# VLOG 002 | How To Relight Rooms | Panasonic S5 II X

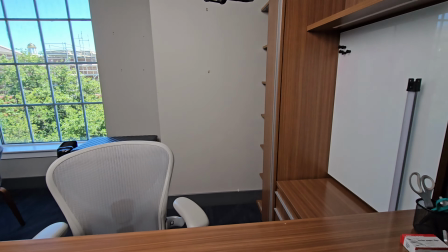And then over on the side, we actually have this Godox TL60, which is adding some fill into the side of the talent,
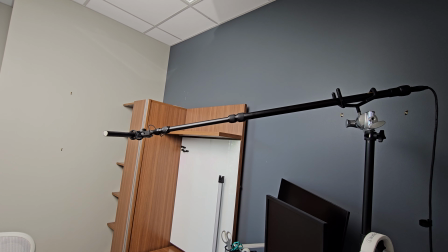just to brighten up that side not make it too shadowy and then for the boom we're
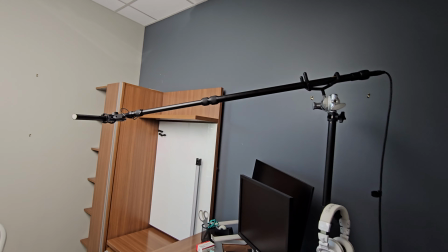running a sennheiser mke 600 on this r-ray boom pole still one of my
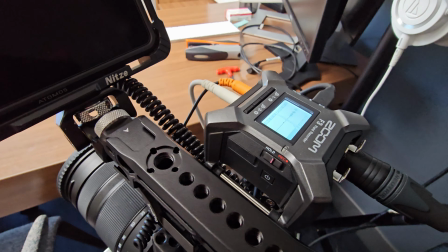favorite boom poles and we're running that out to the zoom f3
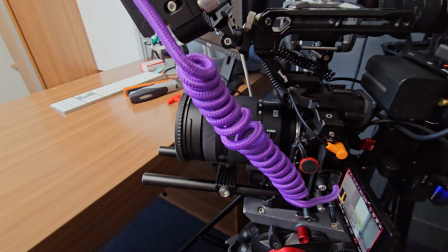which is attached to the s5 2x rig and running a line out
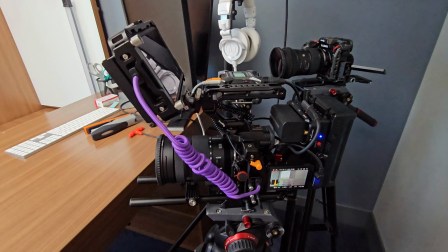to the s5 2x so that way we can get audio into
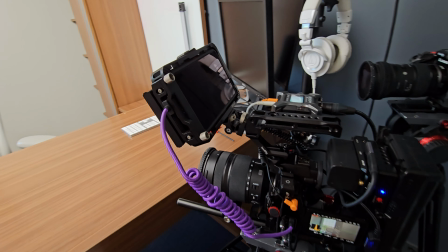the camera as well as the f3 and for our monitor we're using the ninja v which we
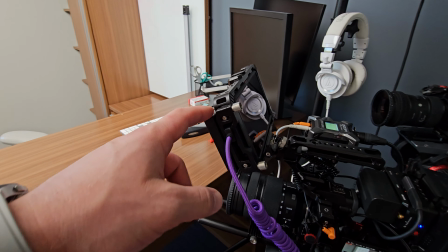are actually recording to the ssd because my editor wanted prores and
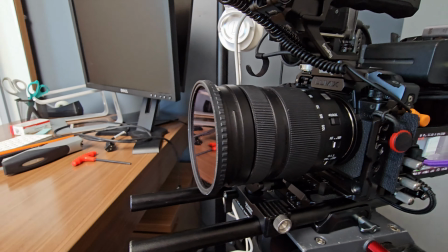on the lens of the s5 2x we have a two to five stop variable nd filter and
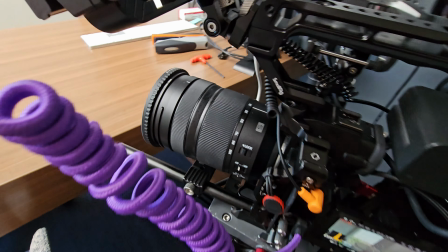we're running the 24 to 105 at 24 and f4 then on
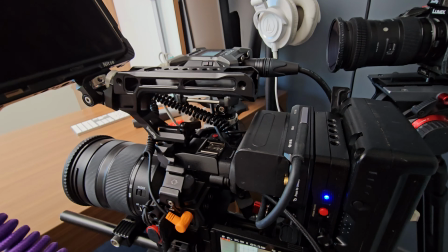the rig powering the f3 we have this small rig npf battery plate
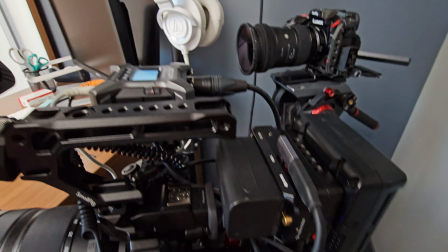and we have a usbc running from it to the zoom f3 to power that since it causes ground
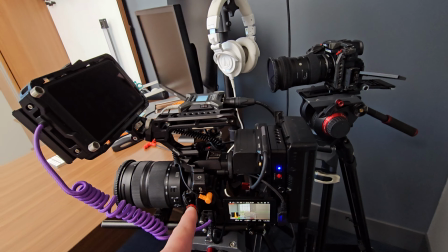loop issues if you don't have the zoom powered separately than the way that the camera is powered and the monitor.
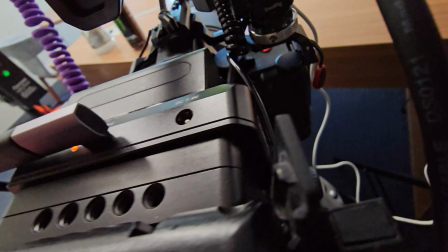It's very weird, but it is a quirk. I still love it though, because it's 32 bit float.
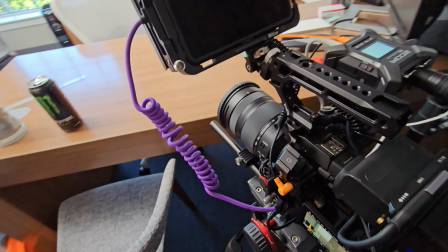And we have the camera actually powered with this Condor Blue USB-C to D-Tap and something new I picked up and I absolutely love.
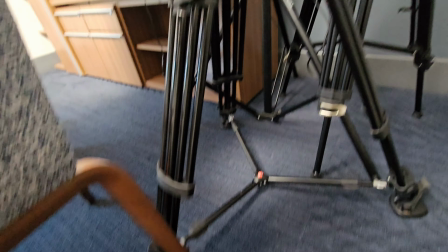And this whole thing is sitting on a Manfrotto 504 HD head and leg
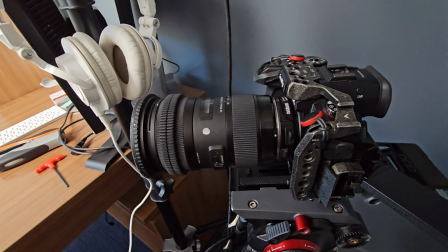spreader system and i love this tripod so for our b camera we have the
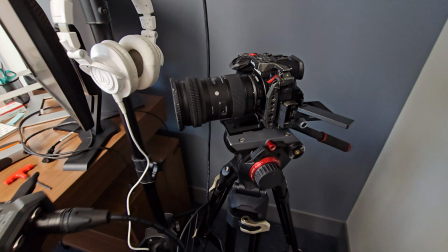gh6 which is running 5.7k h265 420 just
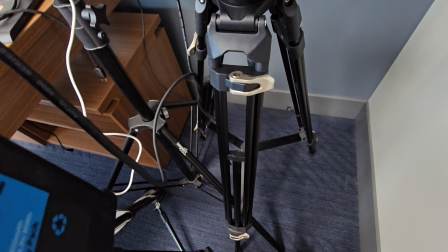as a backup angle in case we need to cut and that's sitting on a manfrotto 504
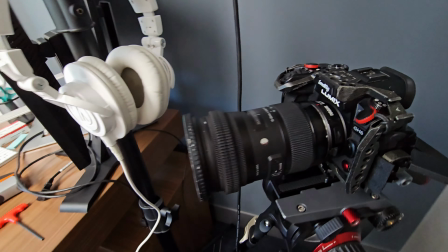hd head with small rig leg system which i do want to replace soon for our lens on this one we are running the 18 to 35 with
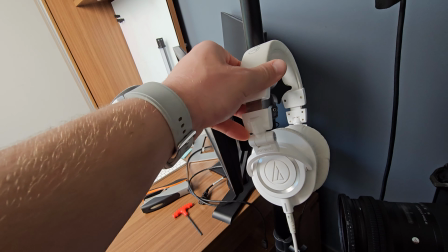a two to five stop variable ND filter and that's on the Metabones 0.64 speed booster and we are running that at a 35 mil and
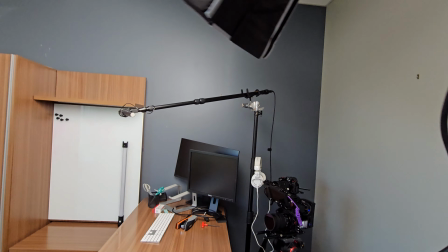I don't talk about the headphones a lot but I love these these are the Audio-Technica ATH-M50X headphones and they are awesome they sound
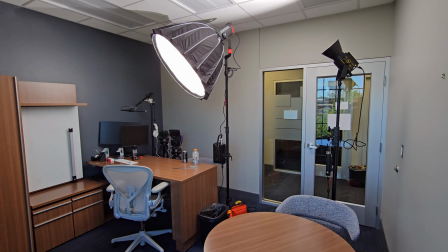phenomenal so now I'm just kind of walking backwards so you can kind of see the whole setup in action it really did a lot of good work to
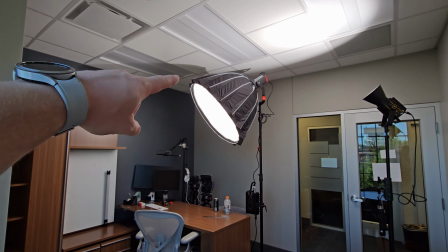get the overall ambience of the room up while also making sure our subject was exposed.
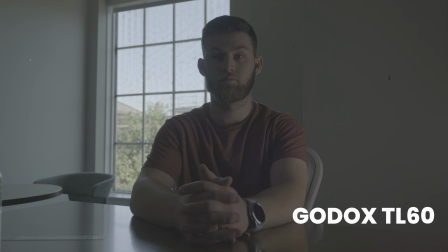And you can see here what the final shot looks like from the main camera.
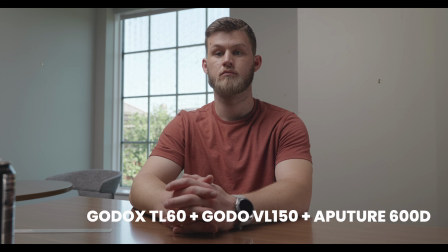I think it did a really good job of exposing for the windows, not being too hot on the person's face, but just overall a really good quality looking image. Okay, now we're going to break down this second setup.
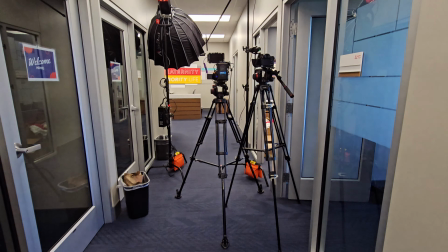Now I didn't actually show it being set up, but I just wanted to break it down real quick.
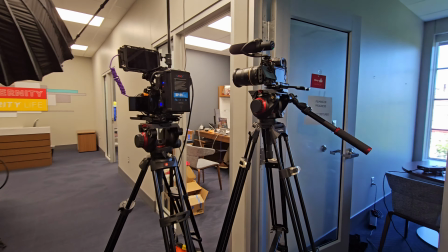We are running the same two cameras, but instead on the GH6, we're running a 24 to 70.
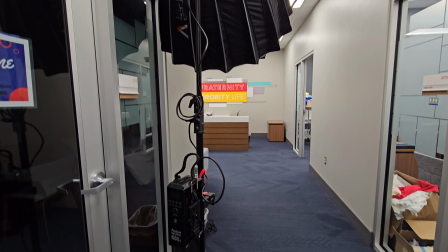For our key light, we've got the Aputure 600D with the light dome too. That's giving our subject a nice light.
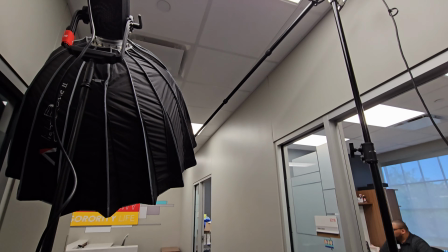And we're running again, the RA boom pole and the Sennheiser MKE 600.
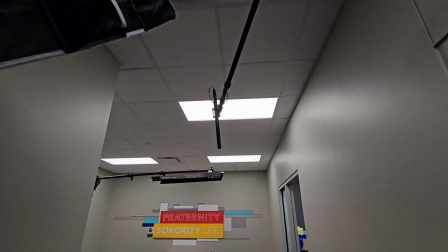This is honestly a killer combo. I love it.
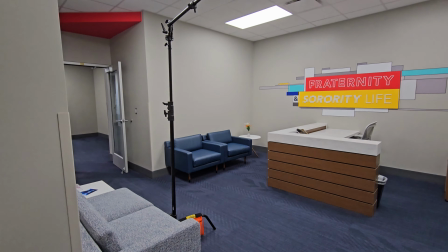For our hair light, we have the Godox TL60 on a C stand with an impact boom arm, which I love.
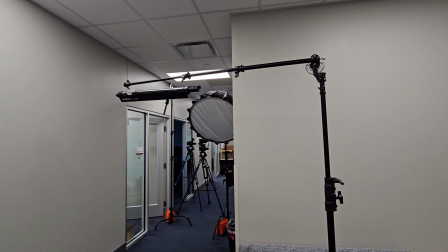I just recently picked it up. And this is with two sandbags.
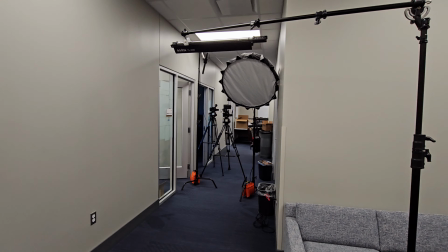The TL60 has this TL60 grid and it really helps focus the light on the subject.
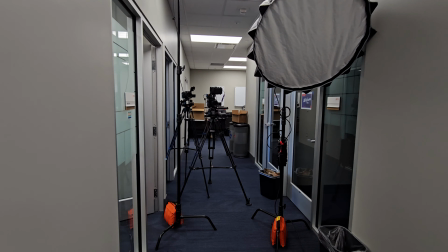Really quick and easy setup and it actually ended up looking really good.
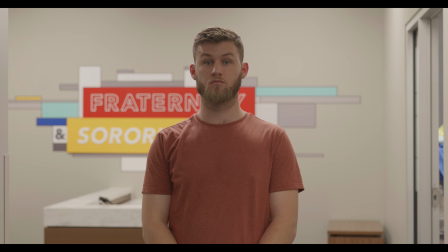You can see here we've got great light on the person, the background's exposed because of the overhead light, and we've got a good hair light on them.
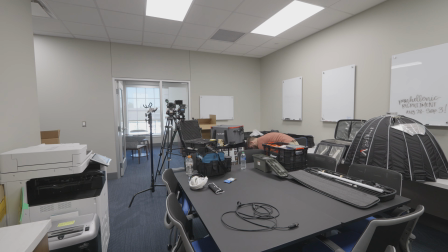So as I pack up from the shoot, I just wanted to say that sometimes a simple setup can be just what you need. You saw that we really only used about three lights in the more complicated setup.
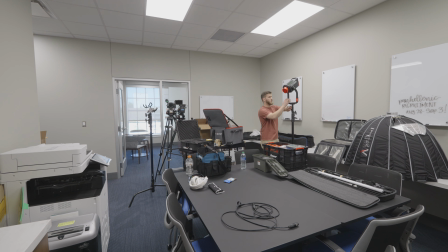It helped us give a good room ambience, a good fill, and a really good key that allowed us to expose for the window. Now the window wasn't too bright, but it still was bright enough that I wanted to use the 600D for this. These kinds of jobs are really easy.